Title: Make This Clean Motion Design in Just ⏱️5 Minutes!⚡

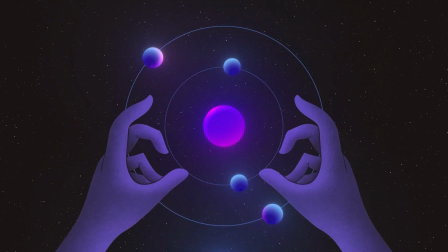[0:00]
Hey folks, welcome to Rising FX. Today we're going to recreate this simple hand motion graphic in After Effects, which I found on Pinterest.
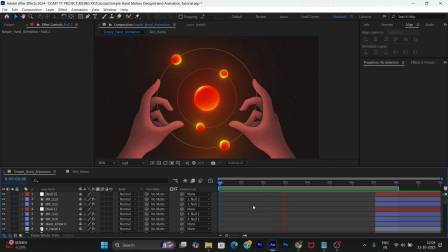[0:08]
The main idea of this video is to show you how to take a design from anywhere and bring it to life through a simple animation. So without wasting any time, let's jump right in. First, I went to ChatGPT and asked it to recreate the hand shape.
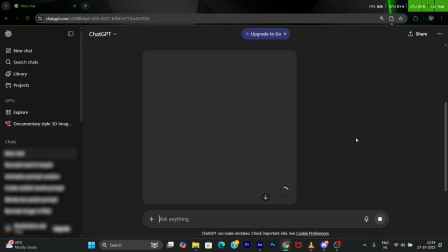[0:24]
After hitting Generate, I waited for the output. In the meantime, you can talk to your girlfriend.
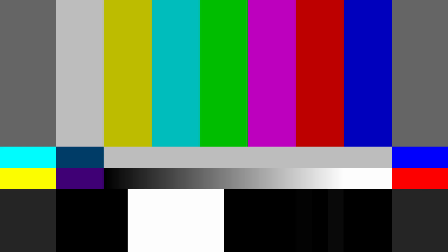[0:29]
Oh wait, you don't have one? What did you say? After a few attempts, I got the result I wanted.
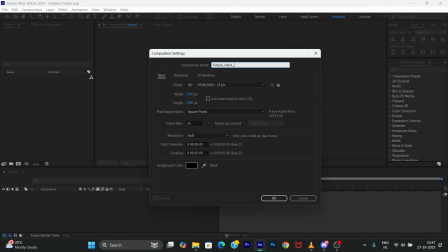[0:35]
Now, let's open After Effects and create a new composition. Pick a background.
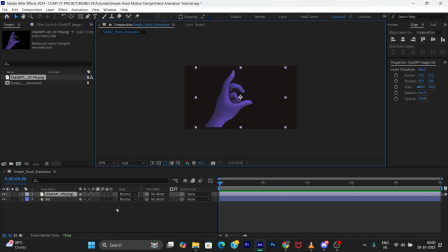[0:40]
You can choose whichever fits your style. Bring the hand asset into the comp and set up the basic composition as your reference.
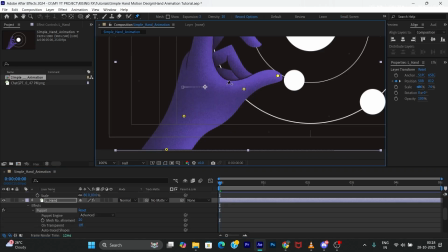[0:47]
Now it's time to animate the hand using the Puppet tool. I'll set the first keyframe and adjust the points to get the movement I want.
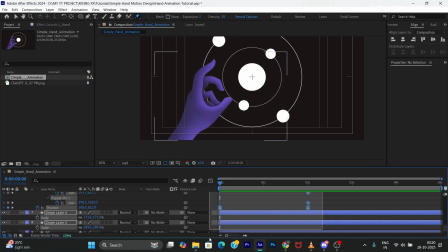[0:55]
Next, let's make it smoother with some easing. Go to the speed graph. I use F9 as shortcut to easy ease the keyframes.
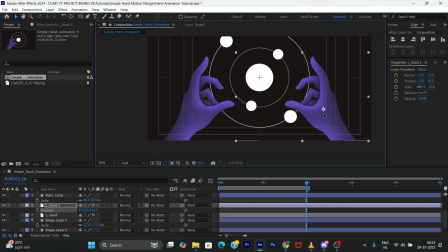[1:03]
Duplicate the layer and place it here. Now it's time to add some sauce to the main shapes.
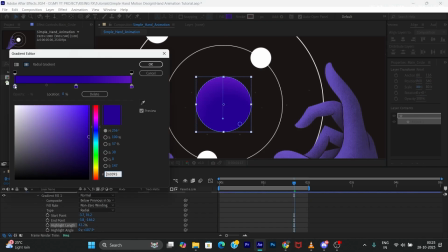[1:08]
Click on radial gradient, pick a bluish tone, and make the bright color slightly lavender.
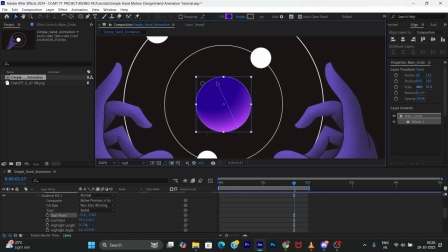[1:14]
Feel free to experiment with your own colors until you get the vibe you want. To give it a more grainy, cinematic look, add noise HLS.
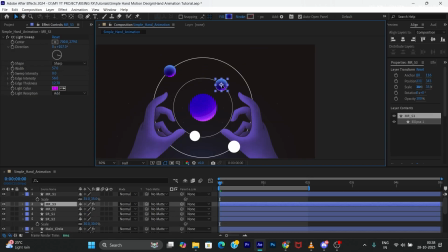[1:23]
Then, add a big circle for a subtle light from the bottom. Add gradients to the rest of the spheres, and don't forget to add a deep glow effect.
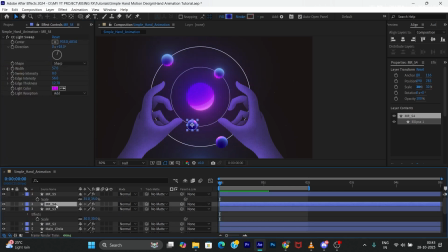[1:31]
Copy and paste it across all spheres for consistency. Now let's add some movement to the spheres.
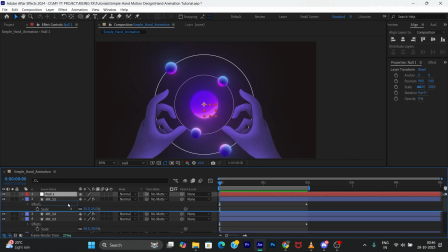[1:38]
Create a null object, parent both spheres to it, and give it a clockwise rotation. Do the same for the next two spheres, but rotate them anti-clockwise this time.
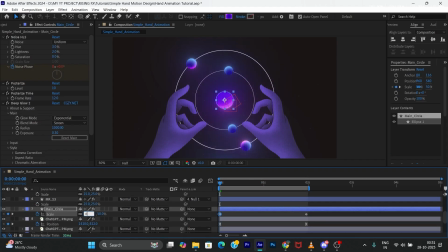[1:48]
Add a small scale-up animation to the main middle shape for some extra depth.
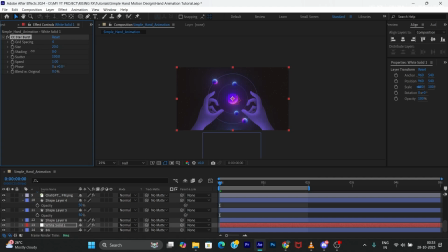[1:53]
For enhancement, apply CC Starburst for a starry background, and add CC Light Sweep to give everything a glossy, polished look.
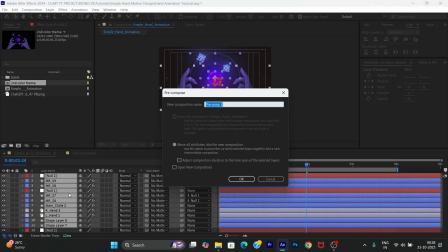[2:01]
Now duplicate all these layers and rename them to create a new color theme. Adjust the colors however you like.
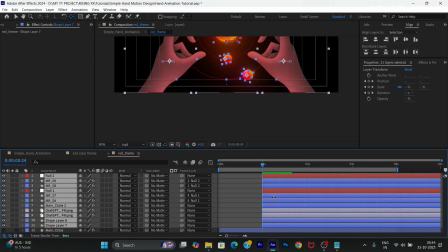[2:08]
Now I'll cut the comp on the right peak of the graph.
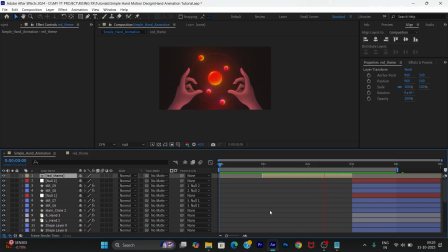[2:11]
This is the moment when motion feels smooth and natural, so the color switch looks seamless and dynamic.
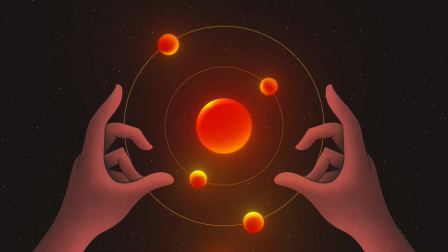[2:17]
And there we go, our final result. Don't you think that was super simple?
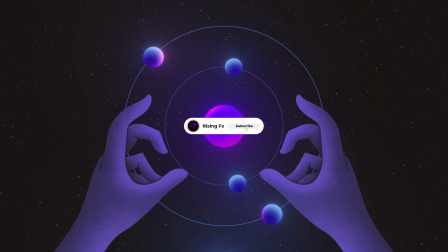[2:22]
If you don't mind the girlfriend joke, then please like, subscribe, and stay tuned for more crazy motion graphics and cool effects content.
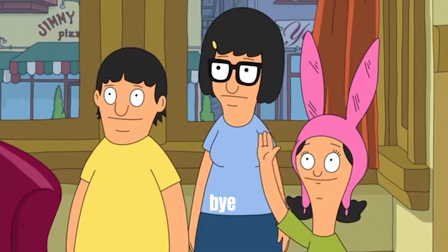[2:30]
Bye, see you in the next one.